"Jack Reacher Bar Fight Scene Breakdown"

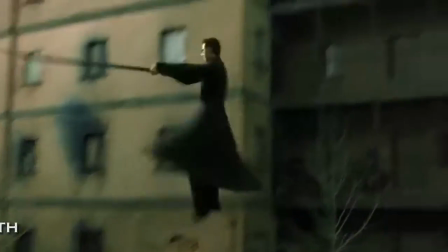Hello, I'm Adrian and welcome to Fight Scene Breakdown. Today we're taking a look at the bar fight from Jack Reacher.
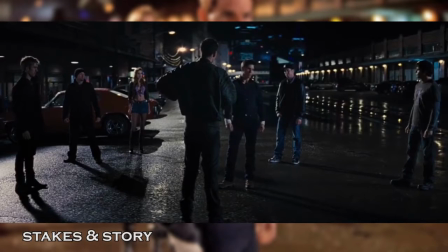Jack Reacher reluctantly accepts a good old bar fight, repeatedly warning them if they truly want this as he knows very well what the outcome of the fight will be.
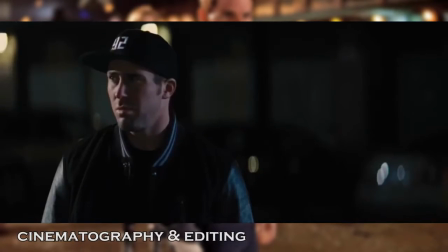This is an extremely quick but really well shot and edited fight sequence.
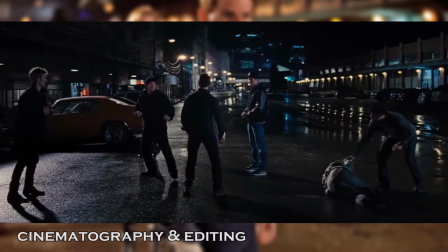A simple medium frames this awesome reverse elbow, the wide sits up as remaining enemies, and a subsequent medium pans to follow the action.
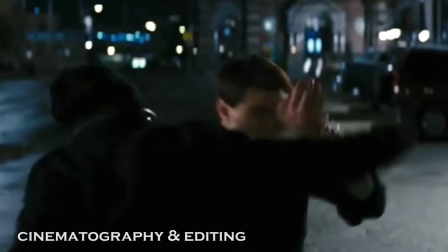In other words, the camera's far when it needs to be and close when it needs to be. The camera movements and cuts complement the action and try not to interfere with it.
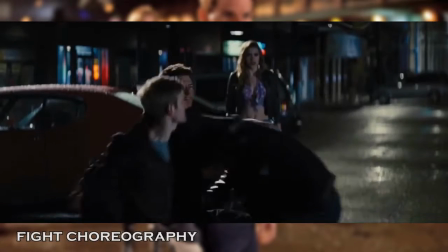This is probably one of the more realistic fight scenes on film.
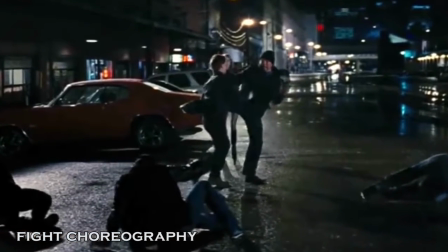I say realistic because when you land a critical hit on someone, be it a great kick or an elbow or even a punch, the fight is typically over.
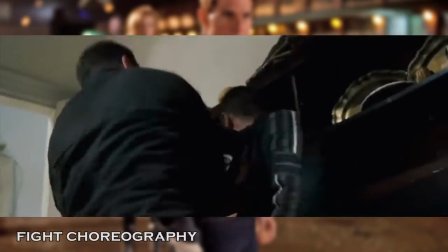We aren't capable of sustaining multiple hits and just shrugging it off as movies have led us to believe.
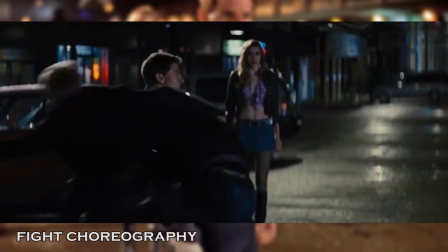And that is what this fight is about, taking out your attackers in one or two hits. In this short sequence, we are treated to seeing the same self-defense system we covered earlier with Batman Vs.
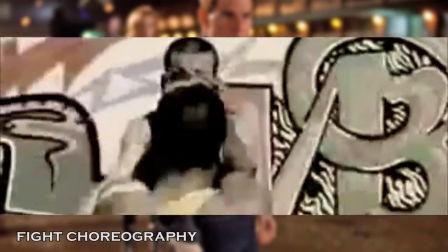Bane, the KC fighting method. It's based on being brutal, quick, and effective and actually holds plenty of similarities with Krav Maga.
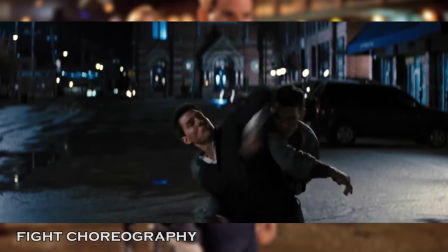Reacher ducks the incoming cross and rolls back onto his attacker with a reverse elbow. Strangely enough, this exact same move is seen in Overwatch's animated trailer.
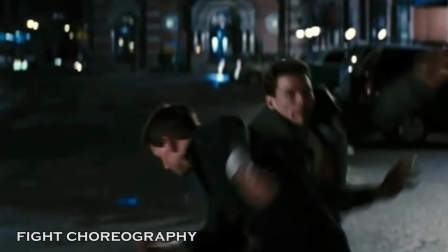The hit is brutal, immediately causing the man to collapse on the floor, but Reacher decides to finish him off with a swift kick to the groin.
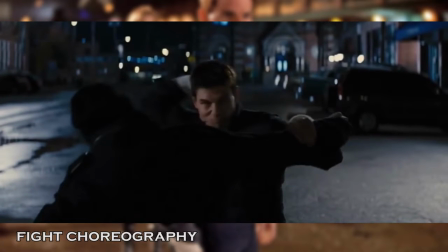He deals with the next attacker by blocking his left hook. After going in for a further strike, he finishes him off with a swift elbow and rolls out to his next attacker with a side elbow.
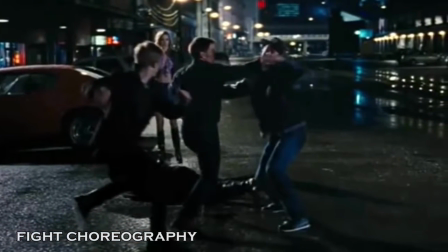He blocks his next attacker with a similar technique, but while holding his neck to go in for inevitable knee strikes,
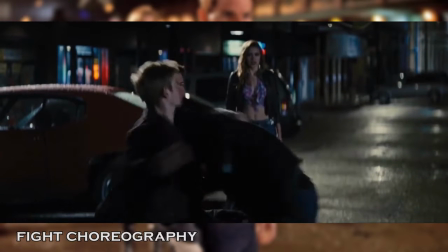he is punched from behind, so he therefore swings the body he has in his grasp towards the other guy.
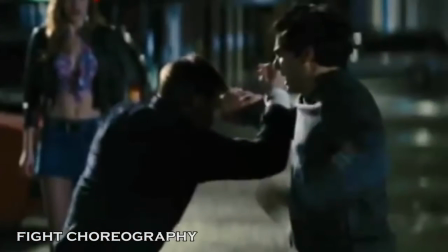Notice how he blocks this guy in the exact same way as before?
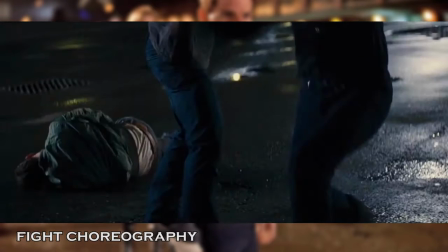But this time, instead of punching his arm again, he goes in for a low hammer strike to the man's knee, in a similar way to how Bane opted to punch Batman's knee.
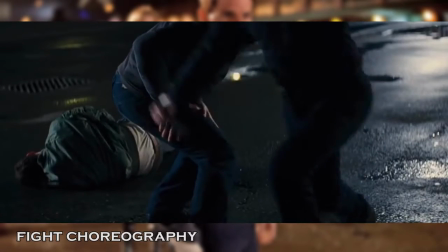The knee breaks and Reacher trips him to the floor.
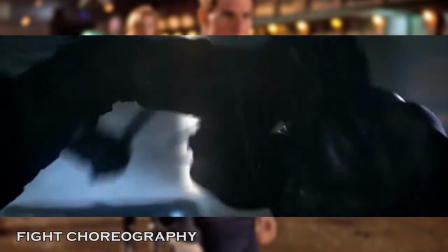For the final guy he catches his roundhouse kick and just like Batman in the Hugo Strange trailer goes for the man's groin but instead of kicking it he simply uppercuts the man.
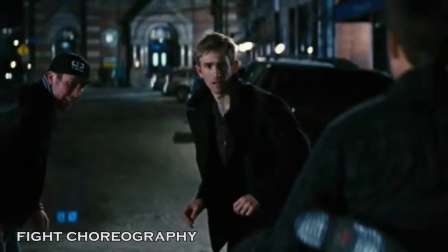The two guys still look like they want to fight so he finishes the man off by kicking him to the ground. The cops arrive and the others run away.
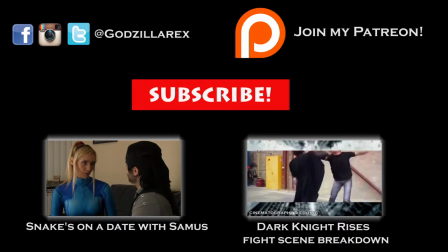Join my Patreon to get access to cool behind the scenes stuff and a bunch of other rewards. What did you guys think of the fight?
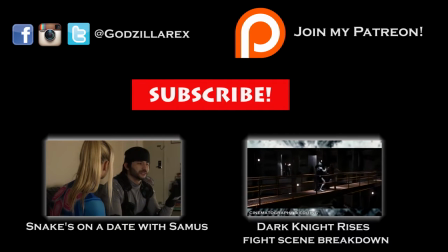Which fight would you like me to analyze next? Subscribe, and you can follow me on my Twitter, Instagram, and brand new Facebook fan page, Godzilla Rex.
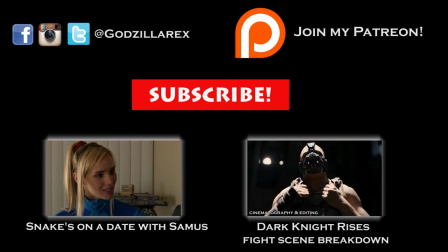See you next time.